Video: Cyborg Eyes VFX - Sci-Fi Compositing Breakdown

Yeah that's that's just the animation of them. they are rotating into one direction like that so just have the animation of rotations rotating
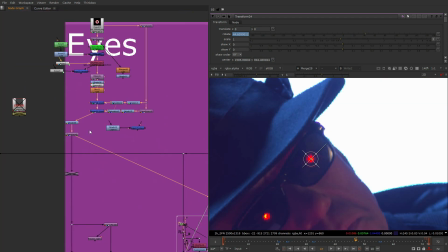simple as this putting something under them this is this after effects animation
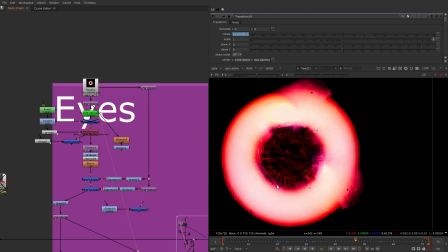i was talking about this is not only after effects animation i've changed it a lot so this
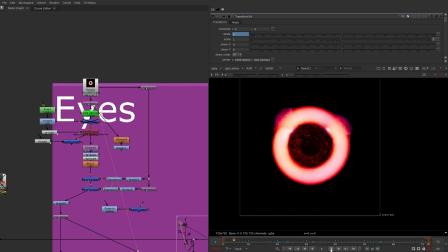is how it looks like pretty pretty pretty pretty that's how it is in english i guess and then i'm like transforming them,
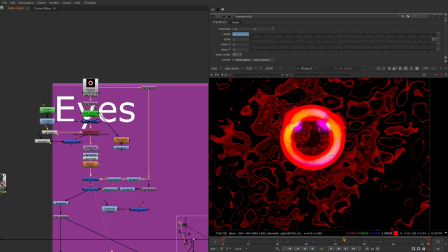distorting them, just putting them under themselves like that, making them a little bit different.
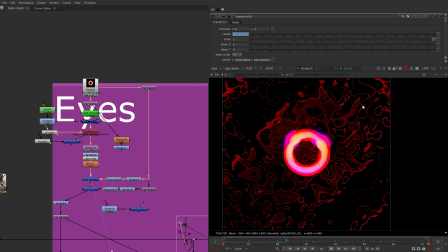So this distortion is needed to create some lighting around his eyes.
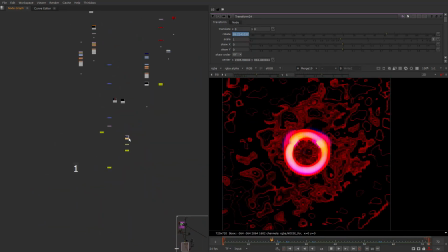You see at the final result there is some like lighting around his eyes,
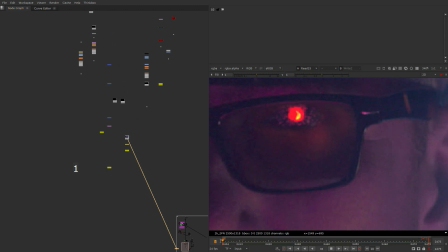just all this distortion there is blurred strongly and added on top of his skin there it is not actually his skin
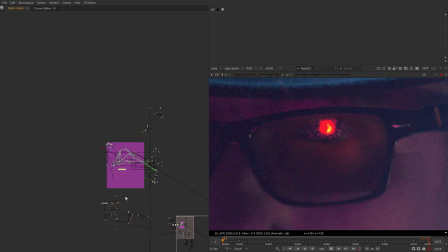I will show you how it is done because there is like no skin visible there I had to
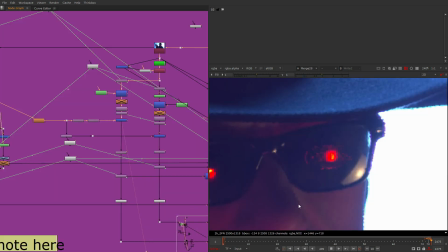recreate it there with the eyes so putting this animation under doesn't change
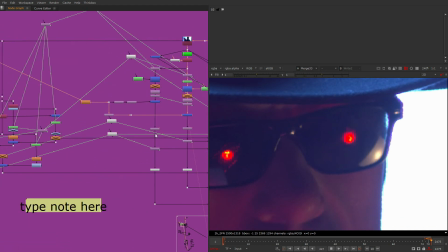much I guess that changes a little okay and then I have this animation I've
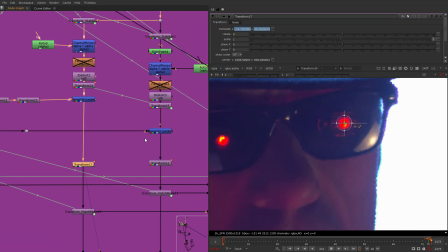done so this is like the correction for the depth of them and
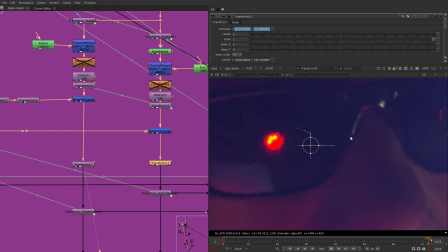this was really hard you see how different this both eyes are this animation
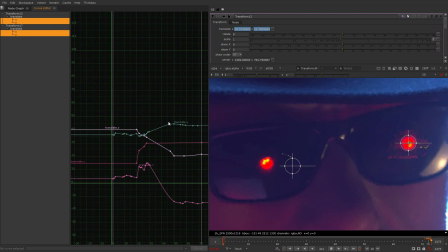of them I've just done the animation by hand and as I said to you
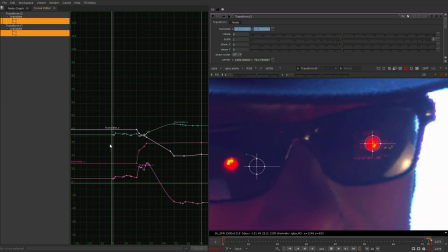in the last class when you are doing such things if you are a little bit off it already looks like a hypnotode because you know eyes are moving in the different
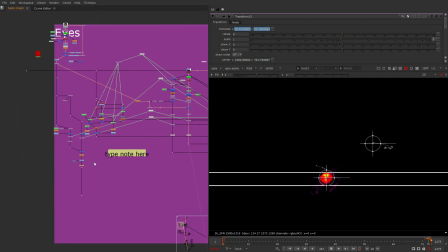directions yeah so yeah and the cleanup is
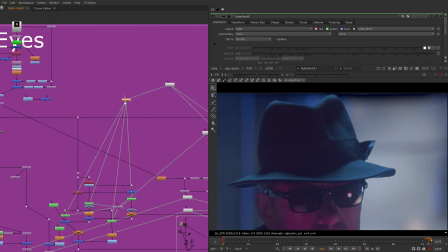done by constraining this corner pins to the same track where i've used for the eyes we just need to transformation for the roto paints
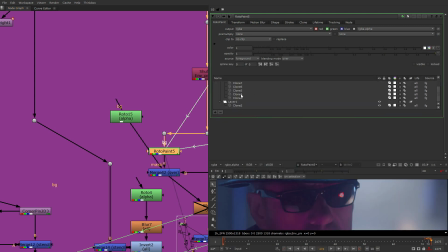that you can use for its clones if you like select the layer or clones let's see yeah in their layer you can link this transformation here in the transform
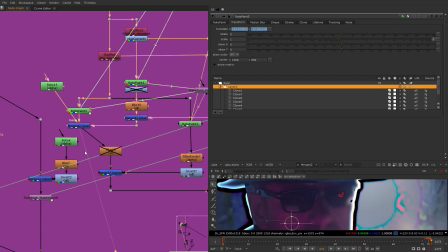tab so and then you get this cleanup of them so just a couple
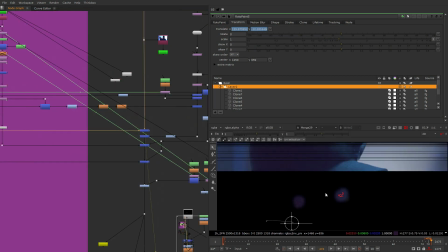of clones there and the old eyes are gone just with normal blending mode
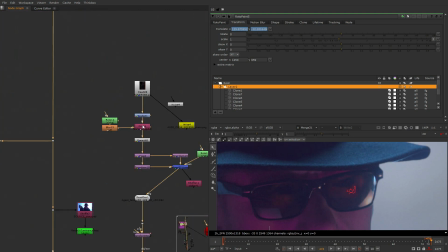then we go further and we get this uh lighting on his
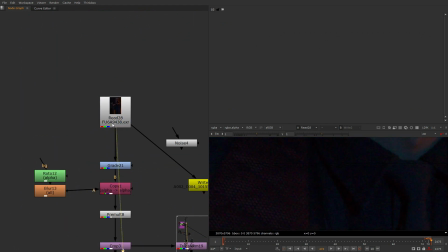skin i was talking about pretty hard stuff you take his photograph you grade it
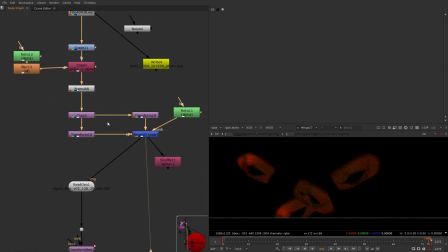and transform it to something that will be properly positioned
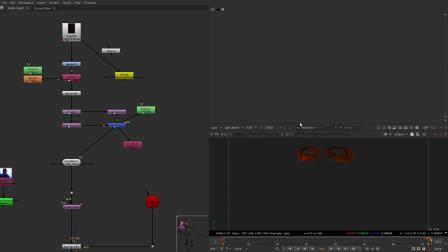on the uv map of the geometry you will be using for geo tracking
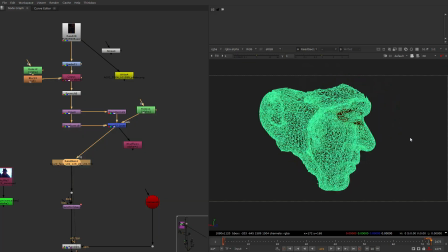his hat this is why it will work in all the shots where his hat is not only like frontal moving so i could do this with mocha or with transforms
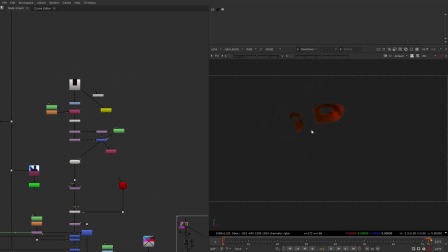but i always think what i will need in other shots
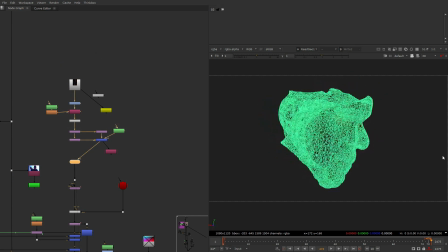in all the scenes because there's a lot of shots not only this one and we will
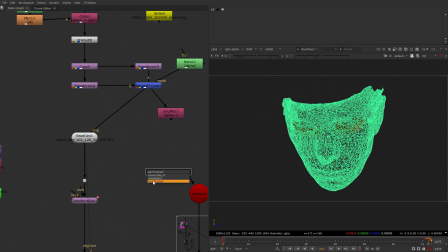have to track it with the geo tracker half an old version of geotracker
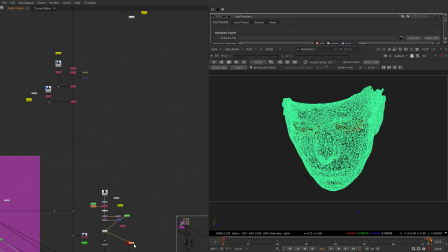here so i can show you how it was done let's take the
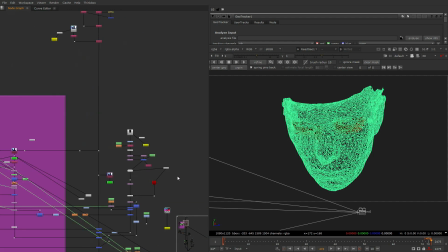geometry the camera and the background they uh released the tool called
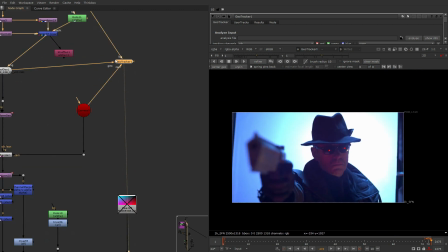face builder and face tracker which is more suitable for such situations but you know
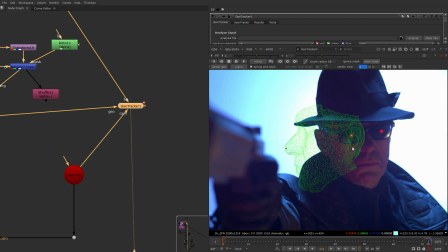geotracker always works why not to use it here as well you place his head
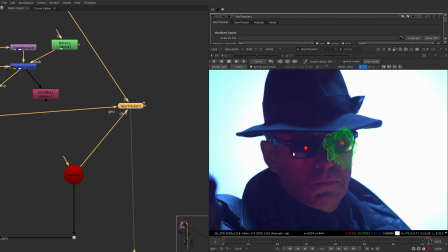and you track it let's see if I can place it properly let's
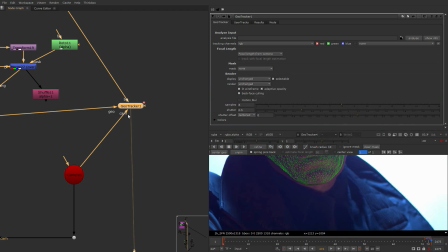turn on the estimation of the focal length you can unconnect the camera and turn on the custom constant focal length and then we can
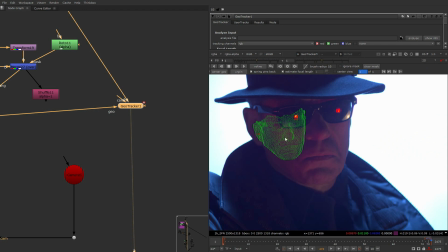estimate the focal length and this will help us position him so let's turn his head here yeah so just approximately will be enough you just need the 3d animation